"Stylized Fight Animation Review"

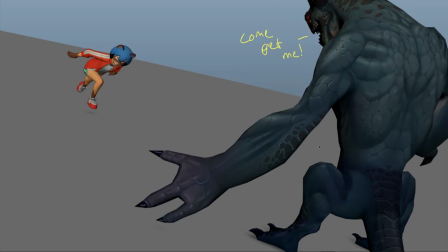You know, it's that famous thing in acting where always give a character something to be doing, don't just have them waiting for the next line. Just wanted to appreciate this frame as well. Big fan of this. It's very cool. Gonna try that in the next shot I do.
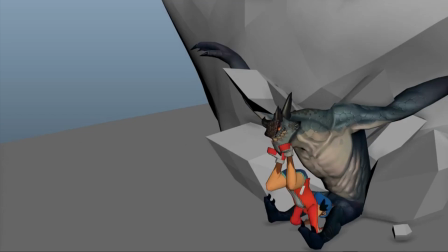I'd like to see a little resistance there against his jaw, a bit more boom. So if you just hold it for a little more between these two frames, maybe like 8 frames or so, just to really get that big snap.
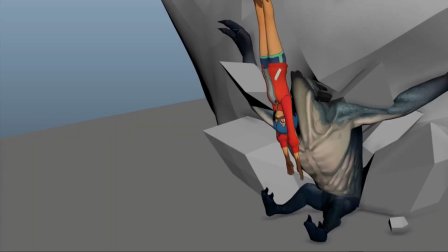Like as soon as she pushes through that jaw and finally breaks it, then she just launches off and she's out of there. I think you bridge that a little more, maybe squash the head.
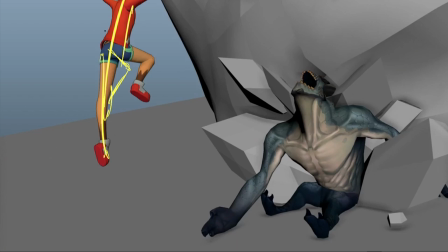I think when she does come back in, just try and get that as much of just a straight line through just think of it as a shape. Go for full clarity and really try and make that just as much of a straight line while maintaining your anatomy and everything as much as possible.
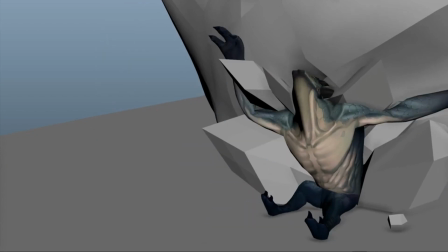But further on that landing, I think you should delay it. I think if we look at the timing now, it feels a little fast. It feels like she's really flying out of there. And she's probably still.
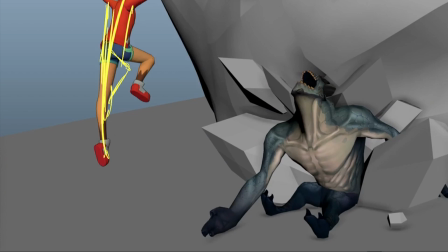She's probably just hitting her arc now from this jump. So then I wouldn't have her come in till maybe, boom, his jaw can open, give it 8 frames, maybe 2:30.
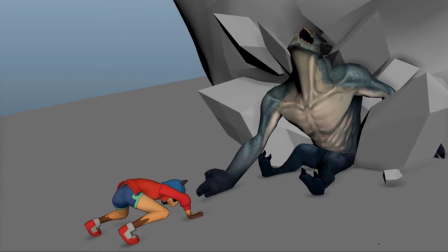I feel like that would be nicer. She came in then, just break it up a little bit more. I'm not sure exactly what you're going for with this piece. I do feel like it's a little confused. Is she fully capable and elegant? Because her first spin where she jumps off of the cliff is really elegant and really in control.
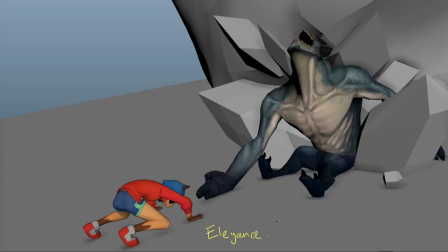And then towards the end here, she feels, you know, this pose feels like she's very clumsy and kind of doesn't really know about her powers, you know. Kind of reminds me of like Miles Morales when he's kind of just discovering his powers and he's a little clumsy, but it's kind of intentional.
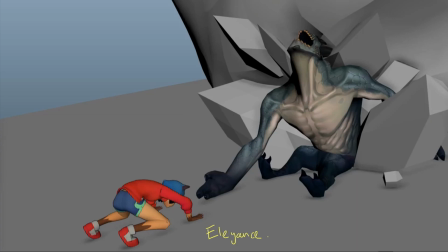And then when he's more in control, obviously he's very elegant and things flow a lot more, and it feels like you start her elegant and then we become more and more clumsy. And if anything, I feel like that should be the opposite. So yeah, if you want to go for elegance, maybe consider something just with a bit more flow to it, a little more control.
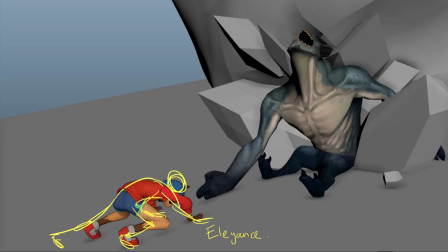And also get her head up a lot more. I mean, it feels like she's always head down, always out of control, especially here at the end. Get her head up, get her in control of the situation, I think.
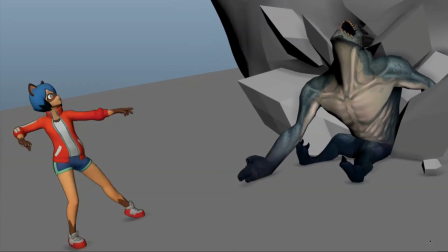I think here when she does a little balance thing, again, this is another thing where I think maybe you are going for this kind of clumsy look, But I do think it would be a nice moment to get her foot off the ground there,
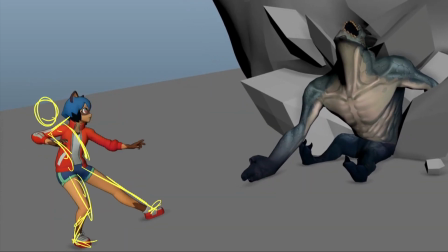get her off balance, get a nice flow through the body and through the arms into reversal, and then settle into this nice final pose that you have. And when you do settle, I do that big facial change so that it's in the settle and not after the settle,
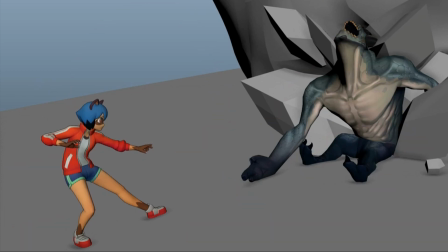so that it doesn't stand out as an isolated movement like it does now. But yeah, really nice work, and thank you very much for letting me review it. Bye.